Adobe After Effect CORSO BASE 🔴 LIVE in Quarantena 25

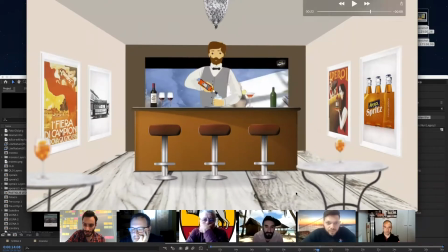(24:51)
Vediamo un po' la chat un secondo, perché abbiamo dei... Ah, Antonello dice eccomi. Ok, niente, pensavo che era Dario Drogo perché sapendo che non ha il microfono ci tengo a che lui possa dire la sua.
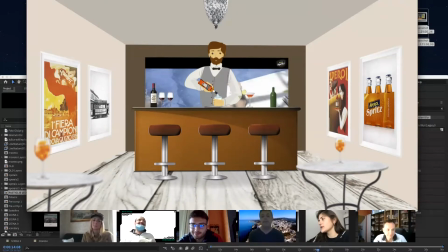(25:05)
Se vuoi, Dario, simulare anche i rumori che di solito ti contraddistinguono nella stanza, puoi scrivere prum, puff, crash, crash, puoi scriverlo, io lo leggo, così almeno non perdiamo l'abitudine.
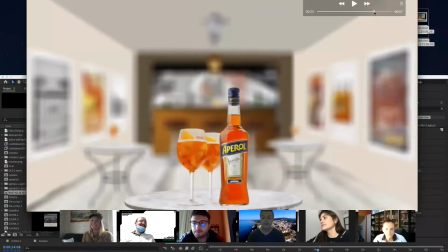(25:21)
E, allora, questa parte qua mi piace da morire, Patrick, dove sei?
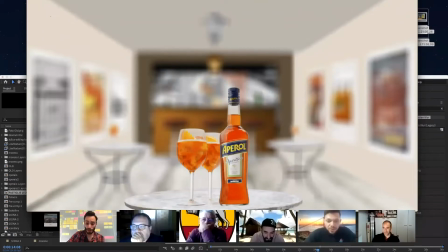(25:26)
Aspetta, non mi sono perso. No, ti ho perso io. Allora, mi piace tantissimo.
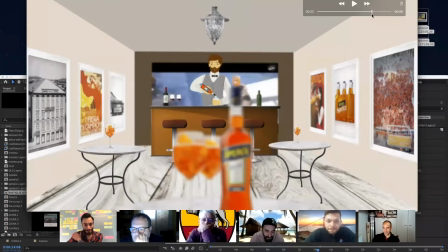(25:33)
Avrei tenuto la sfocatura, l'avrei fatta. No, invece aspetta, la metto in play.
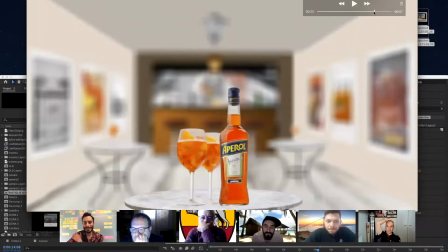(25:40)
No, ci siamo. L'avrei fatta leggermente più lenta perché guarda cosa succede. A un certo punto diventa troppo veloce questa parte, però la sfocatura mi piace tantissimo.
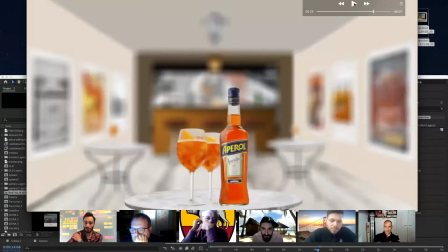(25:53)
Cioè hai fatto una composizione finale che è fighissima, cioè questo mi piace tanto come la composizione.
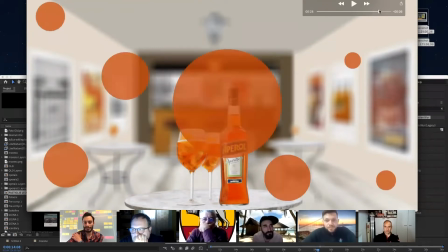(26:01)
Poi sei passato subito a questo, quindi ok.
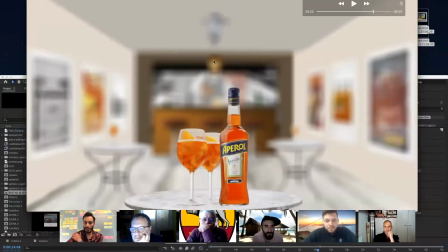(26:06)
E qua lo farei leggermente più lento questo, e se vuoi la camera invece di fermarla proprio lì, continua a dargli un pochino all'indietro, in modo che questo ti diventi un pochino più qua e che abbia una composizione un po' più
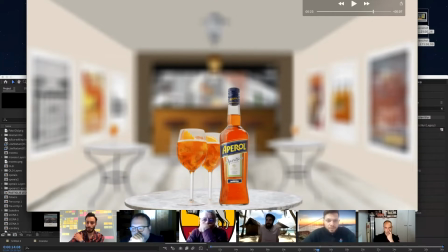(26:23)
armonica. Però ci sei, cioè le distanze, mi piace, cioè la composizione c'è,
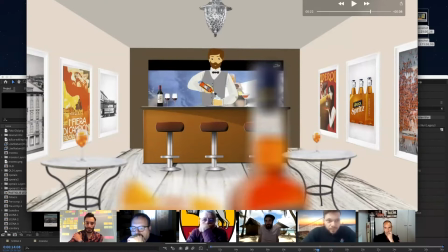(26:33)
le distanze, questo tavolo con questo.
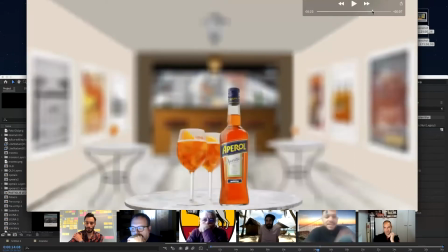(26:38)
Mancano appunto varie cose, tipo delle sedie, delle persone, cioè nel senso io...
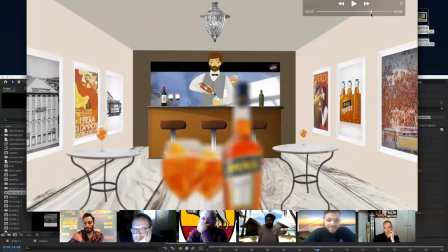(26:43)
Vabbè, per distanziamento sociale, ora va bene, siamo in linea, lui ha l'attività, lo sta facendo...
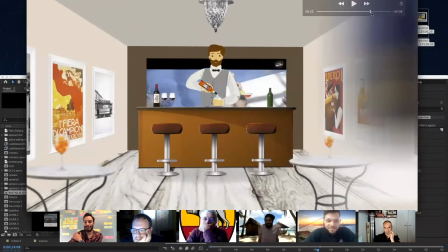(26:50)
Cioè, c'è pochi tavoli, c'è la distanza giusta. No, sei a norma.
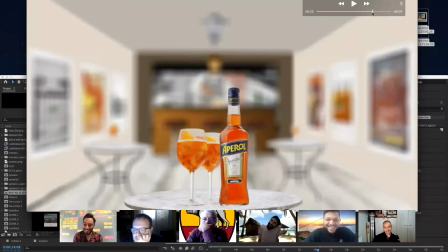(26:58)
Se no ti venivano a chiudere il bar e poi questa scena non la potevi utilizzare.
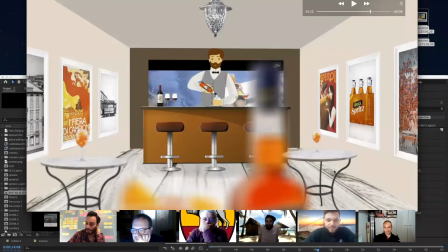(27:02)
No, sono piccole cose, però se le vuoi migliorare, il pavimento, come diceva anche Giuseppe, giustamente, dopo si guarda come.
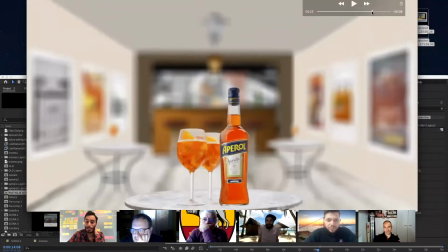(27:11)
E questa sfocatura la farei leggermente più lenta, più morbida.
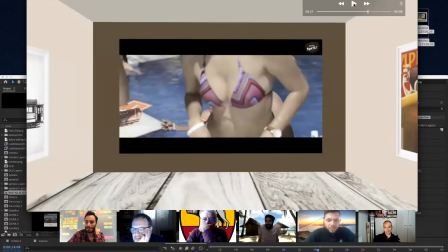(27:17)
La camera, sì, più morbida. La camera vedi che arriva e fa boom, sì.
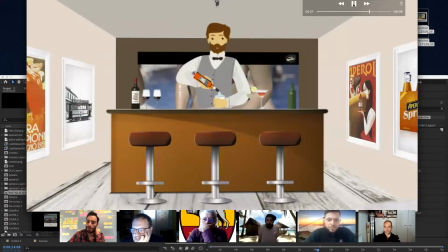(27:22)
Ti blocca. Non la tenere bloccata, dagli ancora un pochino il keyframe della fine, spostalo più verso la fine, appunto.
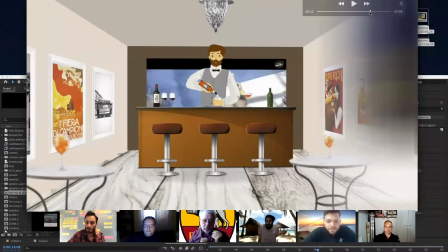(27:31)
Okay. In modo che lui continua a fare boom, capito? Fa vzz.
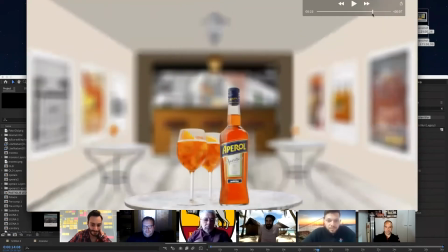(27:36)
Senti che rumori. Vzz. Ok. Allora, aspetta. Abbiamo 10 che sta entrando, ok. E quest'altro passaggio invece è fighissimo, questo che fa.
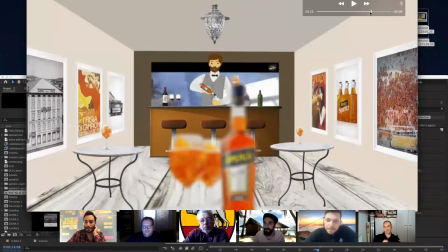(27:50)
Però vedi, anche queste palline, se te le fai comparire mentre la camera ancora va lì indietro, vedrai che il movimento è ancora più bello.
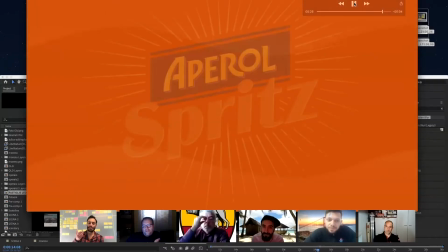(27:58)
Perché te, mentre continui ad andare indietro, ti compare questo. E questa è una chiusura super televisiva, mi piace molto.
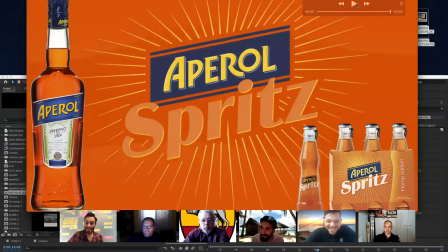(28:09)
A me piacciono un po' queste cose, però sì. Sì. E li avrei, allora, questa fine io Leonardo terrei conto che il logo centrale è un po' troppo grande,
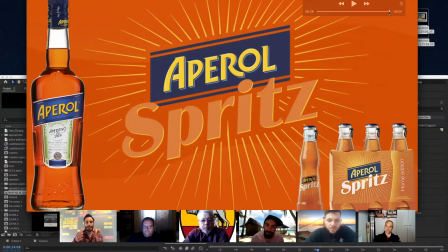(28:23)
quindi cioè metterei più piccolo il logo centrale, la bottiglia di Aperol un pochino più dentro e lo split, cioè farei una composizione un po' più da prodotto e il logo un pochino più piccolo. Leggermente per essere un pochino più in composizione, diciamo così.